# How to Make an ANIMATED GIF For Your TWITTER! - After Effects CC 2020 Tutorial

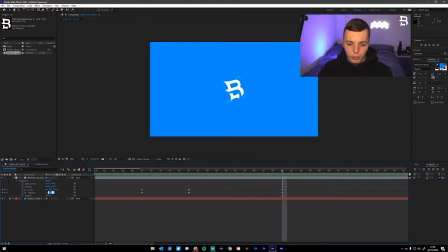4:14 Press the keyframe buttons again on the left. Then what we're going to do is whatever number you've put with a minus in front of it, you're just going to delete that minus symbol and click enter. So that's just going to make it spin back the other way. And then what we're going to do is click and hold on the scale property.
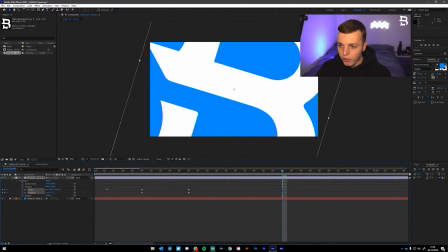4:30 And you just want to drag it really, really, really, really big so that it covers your whole screen.
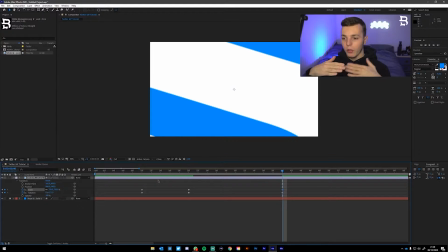4:35 Now, if your logo is slightly kind of off center like mine, like the bottom half of my logo is slightly bigger than the top, what you can do is come back to this first keyframe here,
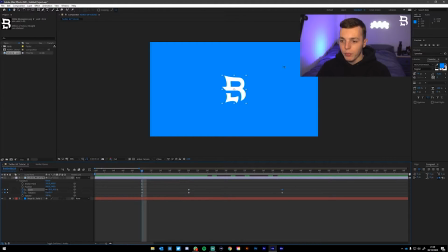4:44 the very first keyframe, so that your logo is just flat like this.
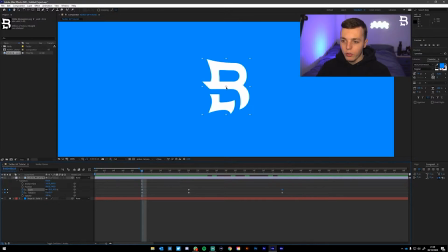4:47 Zoom in a little bit by holding Alt and pressing and zooming in with your mouse and a scroll wheel or trackpad if you're on a laptop. Come up to the top here and there's this little box with four little arrows pointing outwards in it.
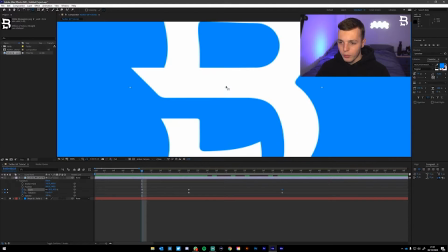4:58 You're going to click on that tool, zoom in a bit more, and you want to click on this little target. You want to make sure the logo layer selected, and you're gonna click on this little target in the middle and just drag it up a little bit so that it sits in the middle of this little white section in here.
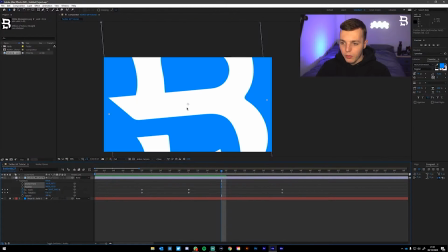5:13 So now when the animation plays, if we zoom out, when it takes up the whole screen,
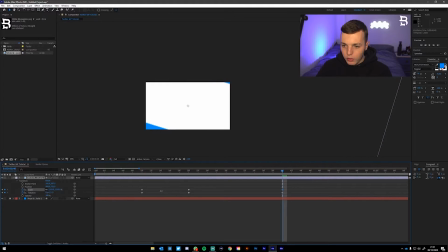5:22 it should do it evenly. So we should be reaching the corners. We should be filling up the whole screen at this frame, but it's obviously not, which means it needs to go a bit higher.
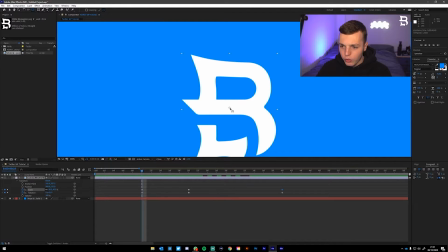5:31 So we're gonna zoom back in and we're just gonna drag it up a tiny bit more, something like that.
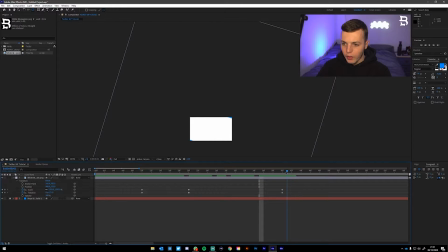5:38 Now when it zooms in, as you can see, yeah, that's kind of done it. And it's made our logo really big. So you want your logo to zoom in so much so that it takes up the whole screen and it makes your background white, or whatever color your logo is, it makes it that color. So you want to click back onto the selection tool if you don't have that selected already.
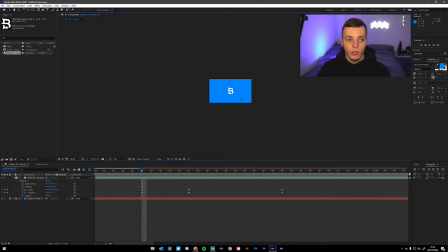5:55 And if you want to reset where your preview is, I couldn't find the word then, you can hold space and drag it and then just press Alt to zoom in.
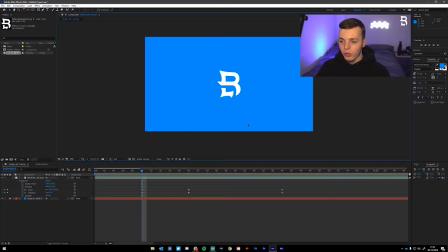6:02 And then you can just kind of drag it around till you're happy with it somewhere. And it's V to get back on the selection tool.
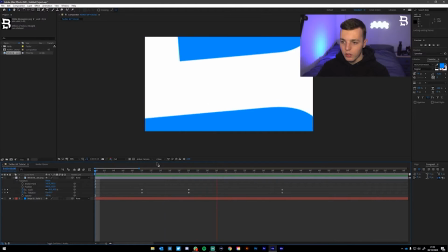6:09 So now we've got an animation that looks like this. And in fact, that looks even a bit quick for me.
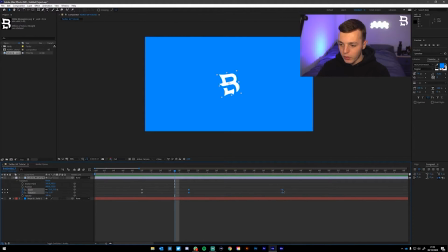6:14 So what I'm going to do is highlight the last four keyframes we've made. And I'm just going to drag them another 10 frames across like that. I'm going to grab the last two keyframes that we made and drag them another 10 keyframes across as well. So that'll take us up to 1 second. So the first second of our animation is just going to be like so.
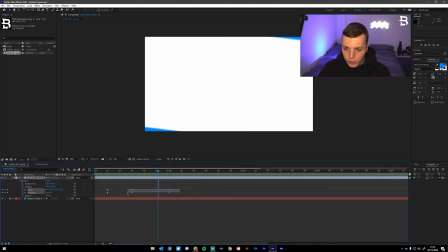6:37 You can make it slightly quicker if you want by dragging, by selecting the keyframes and moving them close to the first set of keyframes.
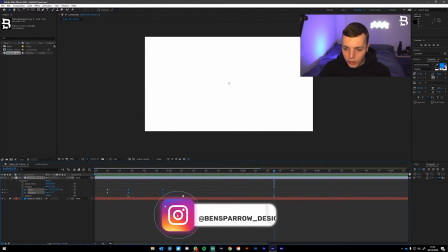6:46 And basically what that means is it has to reach that end points, end values that we've set a lot quicker.
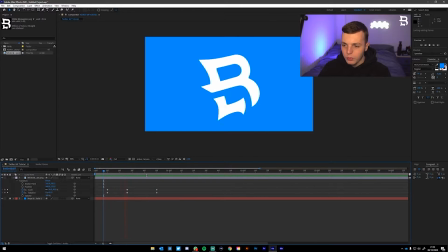6:53 So I want to go something like this. For mine, that's kind of perfect for me.
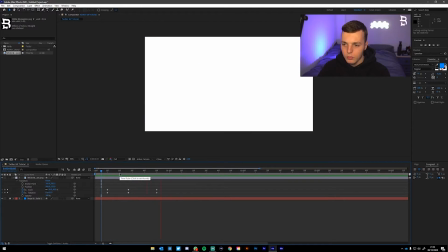6:59 I might even make this a little bit more in the middle. Okay, so that's perfect for me. And then, so that looks really smooth already. And two things you can do to make this even smoother is highlight all of them,
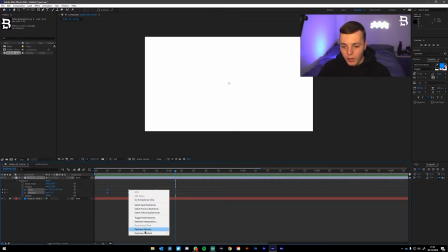7:12 hover over one of the keyframes and right click, and then click keyframe assistant and easy ease. And what that basically does is makes all of the speed kind of like ramp a lot smoother.
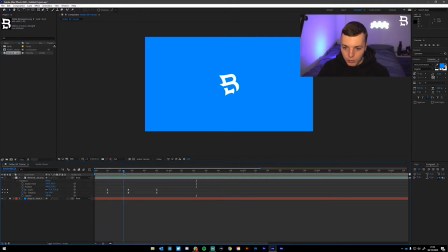7:24 So it's gonna be slower, it's gonna speed up, it's gonna slow down at this point, and then it's gonna speed up again to the end.
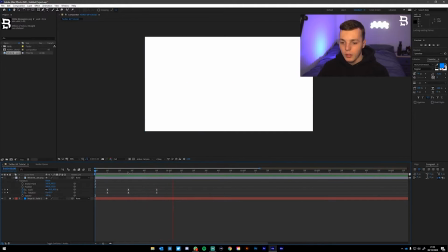7:29 So it's gonna be nice and smooth, the animation. It makes it look nice and fluid. And another thing you can do to make the animation look even cleaner,
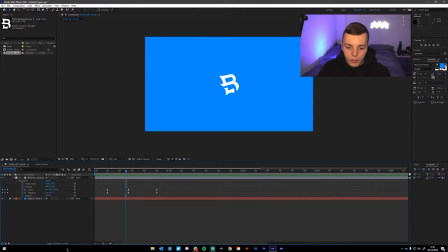7:37 look even smoother, sorry, is if you come over to the layer panel again, you should have these boxes here on the right of the name of the layer. If you don't, come down to this button here, toggle switches and modes, that'll switch your things that are next to your layer name.
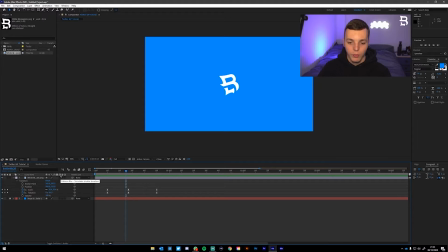7:54 And you wanna make sure you have this one with the three dots checked for the logo. And it should automatically check this one up here as well. But if it doesn't, just check that as well, because that means you can actually see it.
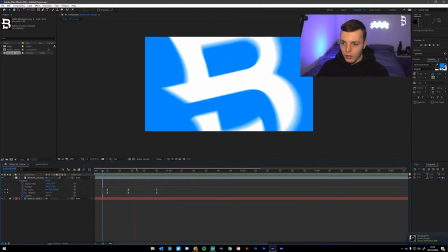8:05 If you have it unchecked, you won't see the motion blur. And now when we zoom in, you can see here, that looks a lot smoother already.